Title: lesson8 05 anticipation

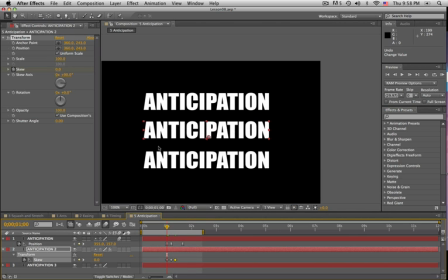And I think I want the wind up to be a little bit slower, so it's kind of a slow wind up and then it quickly throws itself forward. So let's give a little bit more time between those first couple of keyframes. So it's going to lean back and then throw itself forward.
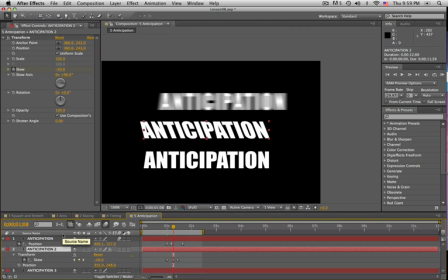So that's where we want to set our first position keyframe.
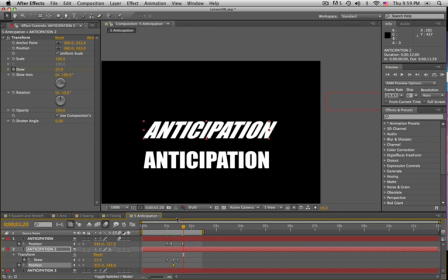And then I'll go forward. Let's try maybe 15 frames. Animate the layer off the screen.
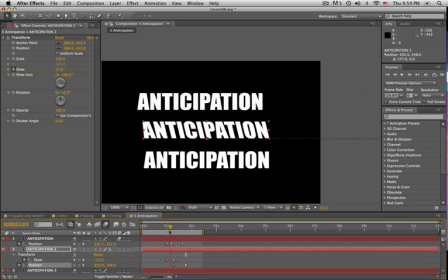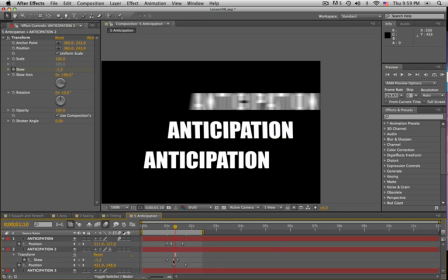Add easy ease to our
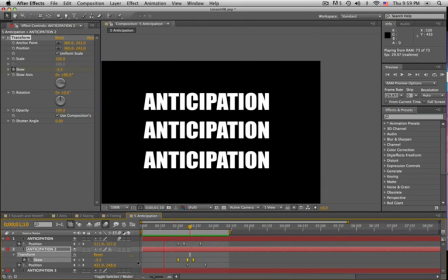skew keyframes. And again, let's turn on motion blur. And we could try adding an ease out to that first position keyframe, but that might make it start too slow.
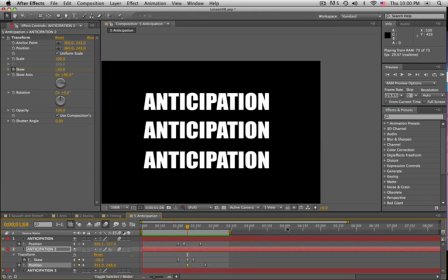Oh, that's not bad.
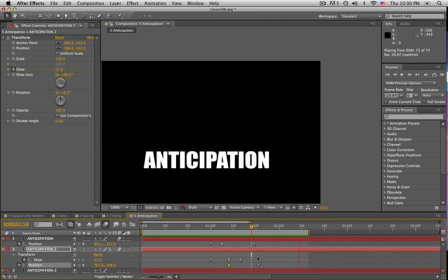Yeah, so that's another way to use some anticipation. And it really gives that piece of text some life. You know, it feels like it's propelling itself. And then the last example here is going to use scale.
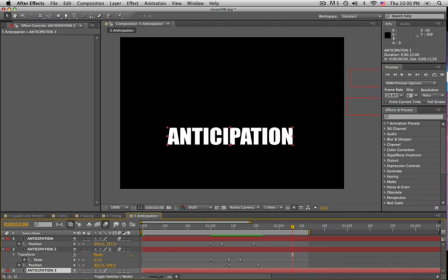So basically we could have it
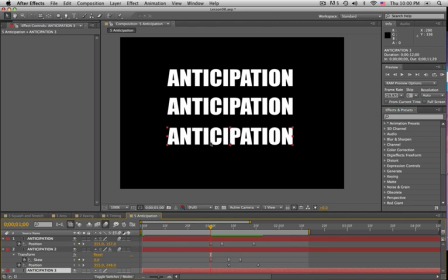compress back and then spring forward out of frame.
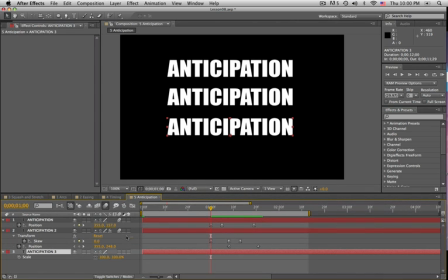So we're going to want to pull up scale and position. Click the stopwatch for scale, and we'll go forward, let's say 5 frames.
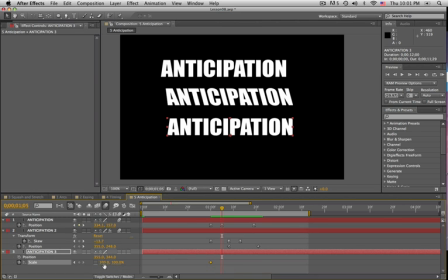Turn off the little link between our scale properties, and this time we want it to compress on the x-axis, but I think I want the A to stay stationary and have this side of the letter kind of compress backwards like a spring coiling up.
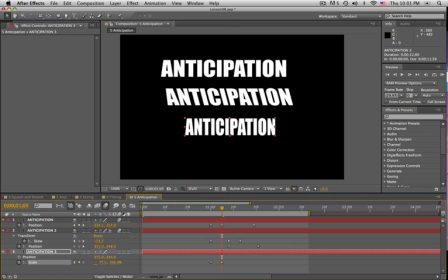And by default it's compressing from both sides because our anchor point is in the middle, right? So let's undo, and I'm going to go to the paragraph. If you don't see the paragraph window open, we can go up to Window,
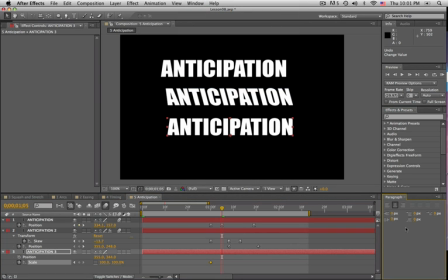Paragraph, and I will click Left Justified. Now that means we have to reposition our text here, but now if we go forward 5 frames,
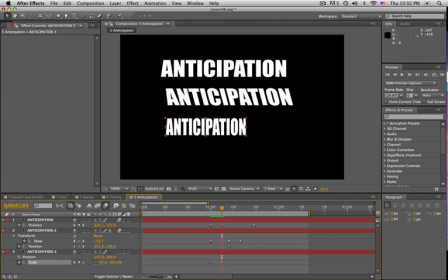now you can see how it's scaling towards the A. So the A is, the left edge of the A feels kind of locked in place. So let's try 80, and so that means we'll expand the other by 120.
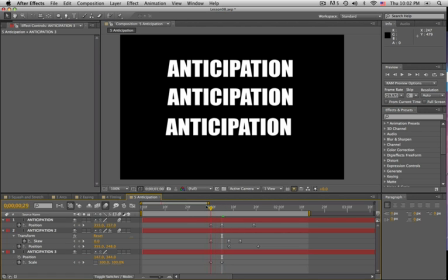So you can see how it feels like it's kind of compressing, and then it's going to spring forward.
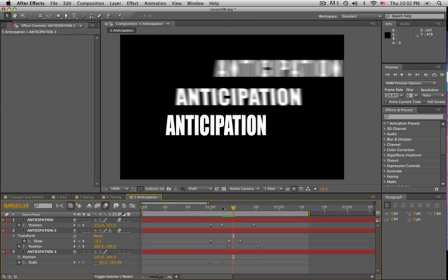So this time we'll kind of over exaggerate in the other direction.
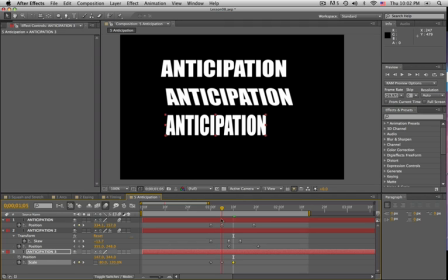So it compresses and then springs forward. So as it springs forward, it should start to move forward. So we'll click our stopwatch for position. Go forward 10 frames.
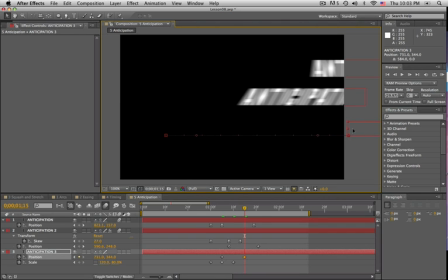And move our text off screen.